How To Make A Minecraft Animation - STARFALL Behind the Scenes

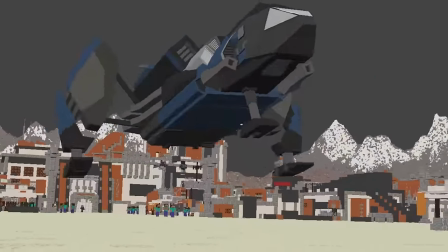This map changed a lot from Minecraft, and went from a very sandy, kind of brownish look, to a more bluey, grey look to match the planet's design.
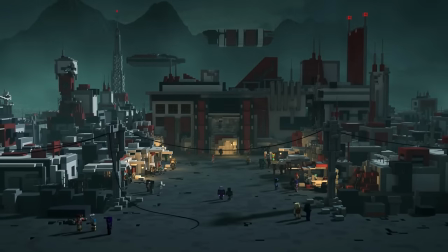It was always cloudy and dark, with only lanterns lighting the centre of town.
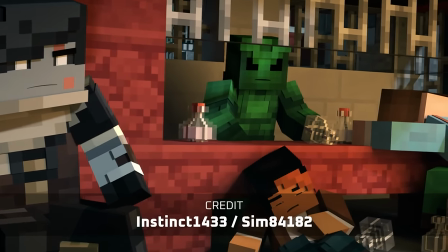The character and face animation here was done by instinct, with Chip being done by Sims.
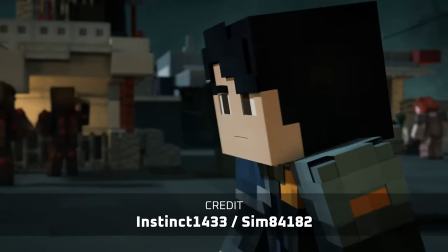The purpose here was to contrast the spaceport scene. The place is lawless, so everyone is free to do as they please.
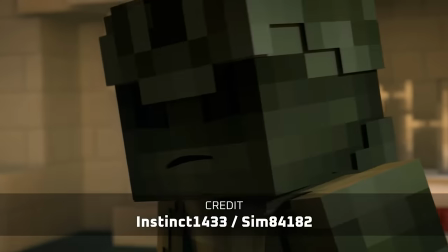It was intended to feel dangerous and worn down, with buildings and terrain having missing pieces.
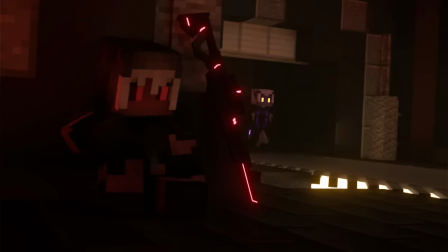We're then introduced to the Striders.
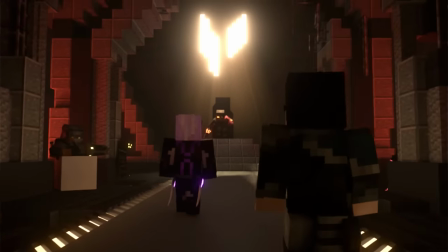This was the scene I was most anxious about because it's five minutes straight of nothing but dialogue, and I was hoping that the writing would keep people interested.
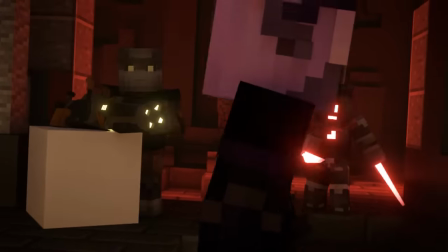Initially, the scene was going to be much more orange and golden,
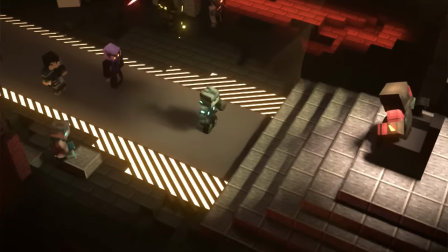with this big gold rays coming through the hole in the back. but I stumbled across a really dark blue which I instantly liked.
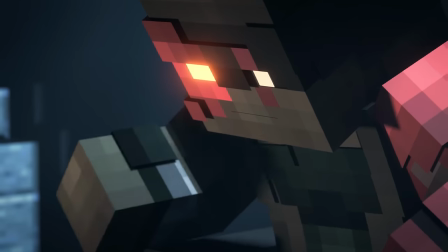It made the place feel cold with mist adding some chill as well and it contrasted well with Garn's orange.
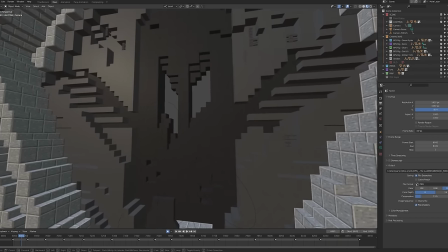There's a symbol in the back wall which serves as a visual cue that we're at the Striders location.
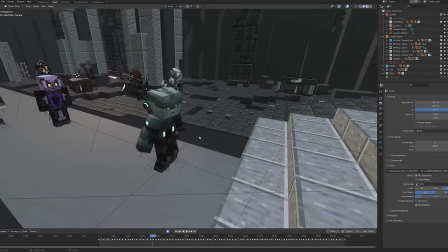When Garak gets vaporized,
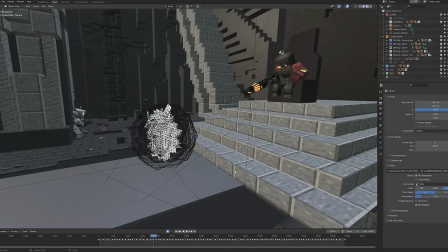I used a similar explosion to the one in the opening but had things float upwards more quickly to reveal just his absolute destruction.
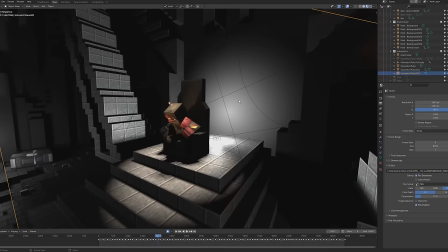The lighting behind Garn created a nice silhouette for his throne I used a glowing 2D plane to illuminate the edges of the throne
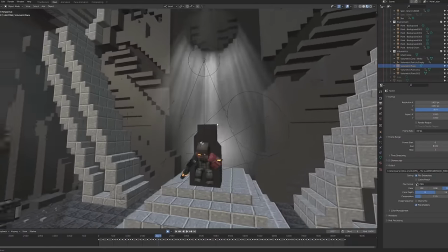and some fake volumetrics to show the light coming through the hole in the wall Titan was the one to animate this and I'm really impressed with how much he was
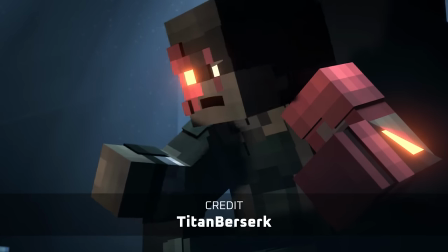able to do to this quality given how long the scene is It was important to keep Garne sitting down for the majority of the scene like he's just not
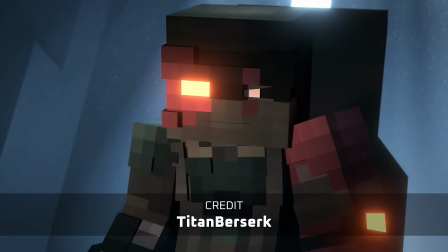very interested For him only to stand when he's deeply offended by Owen's actions This whole exchange was a back and forth of I know
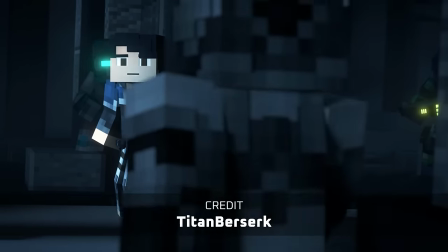this and you don't Yeah but I know this and you knew that I know this and you don't Well you don't know that I know that you know that I know Having
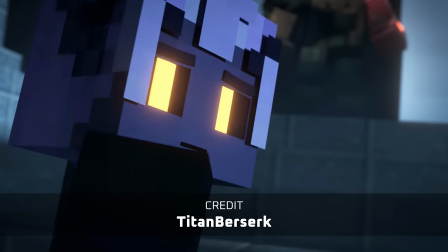Owen interrupt at the end Really spoke volume about who he was as a person in contrast to Kira Showing that he
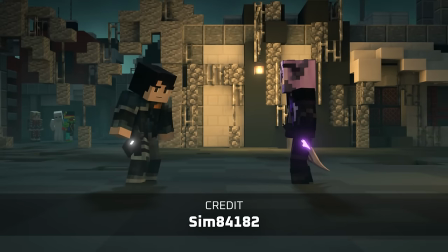was an honest character and Kira was not When we leave the guild we see the contrast in world views that both Owen and Kira have
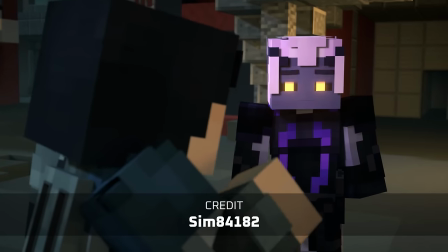And we can see some of the tensions starting to kind of come to the surface maybe there's some past resentment between the two or maybe things didn't go
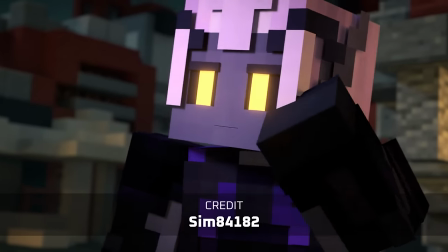so well in a previous mission. This is when things start to get a little suspicious around Kira and this whole bit was animated by Sims and he did a great job.
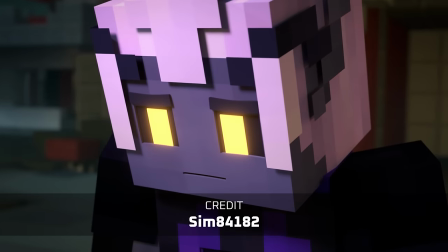Kira really wants Owen to return to the past but she just can't accept that he's changed.
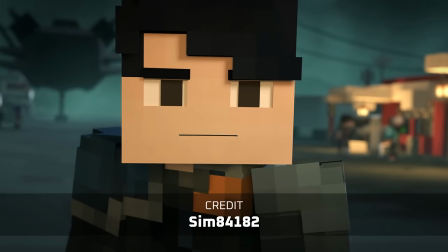The tone really starts to feel ominous from here on out.
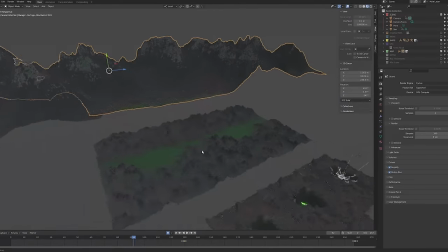The toxic wastelands on Malagor were made up of several copies of the same map that just stretch on for miles.
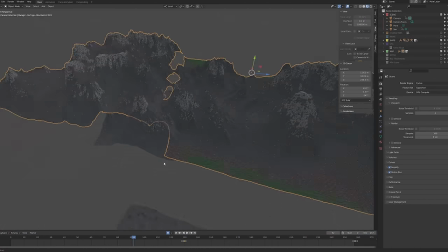The mountains in the background were from the previous map, just scaled up to look really far away.
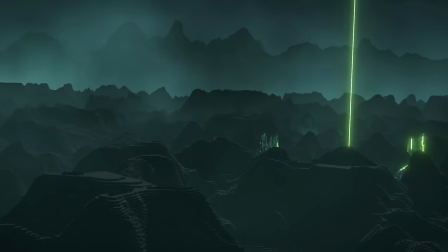The mist was animated quite a bit here to show the toxic fumes coming out of the pits below.
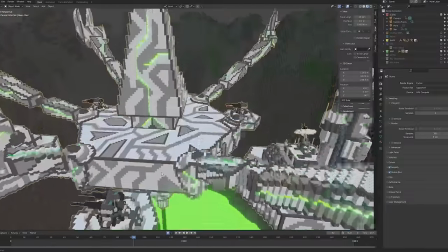I gave the geothermal station lots of green emission, which really added to the dangerous atmosphere.
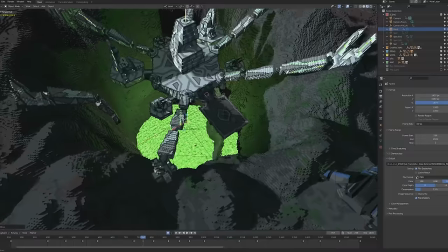The scene was lit with really dim blue sunlamp and a really bright green point light that was beneath the base.
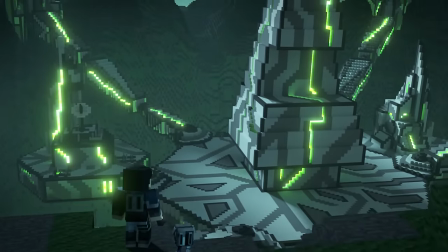I ripped one of the arms off the station and had it swinging from side to side to show the age of this place.
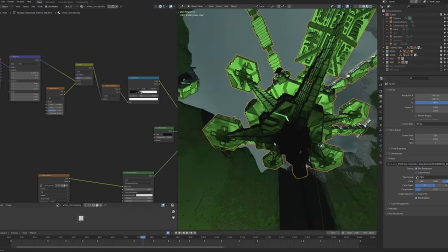Beneath the base had a black noise texture to simulate burn marks from the base having been there for a while.
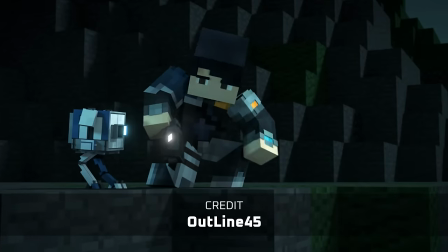This base was intended to have been built by a much more advanced faction that had since abandoned it and it had been taken over by the dread pack.
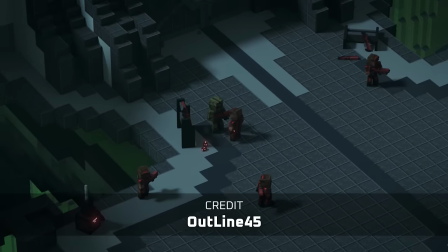I ended up changing the textures on the base for the interior and the landing
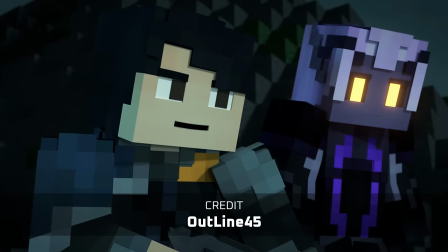pad because the characters weren't really showing up too well against the white block type.
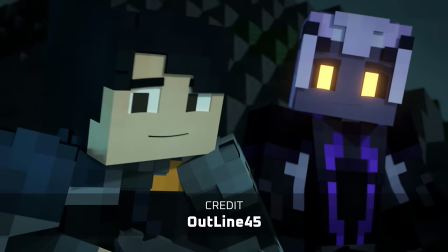This whole scene was animated by Outline 45, along with the next section which was Kira's ritual.
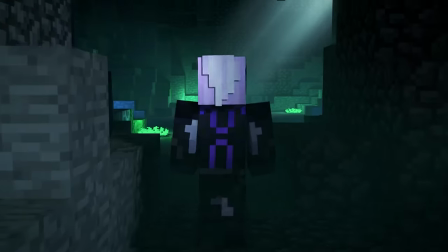This is something that she has kept herself from her people's culture. I made the choral emissive and colourful to create a contrast of colours in the sequence.
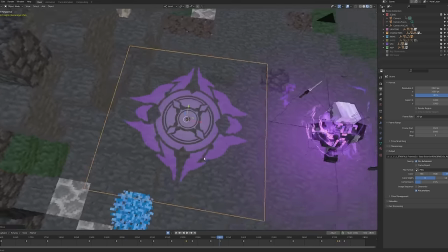Her symbol beneath her was designed by Kurt when we were coming up with merch designs.
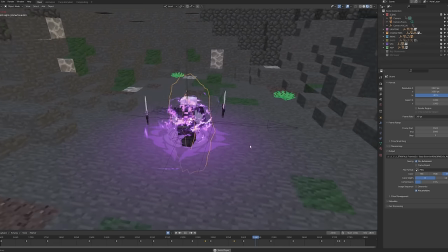The electricity effect was a purple version of an Aggressium song that was slowed down to look much more harmonious.
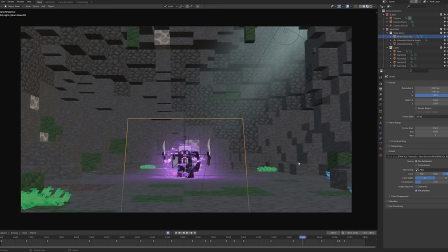There was also an added glow effect from a 2D plane, and the helmet effect was designed by Finn.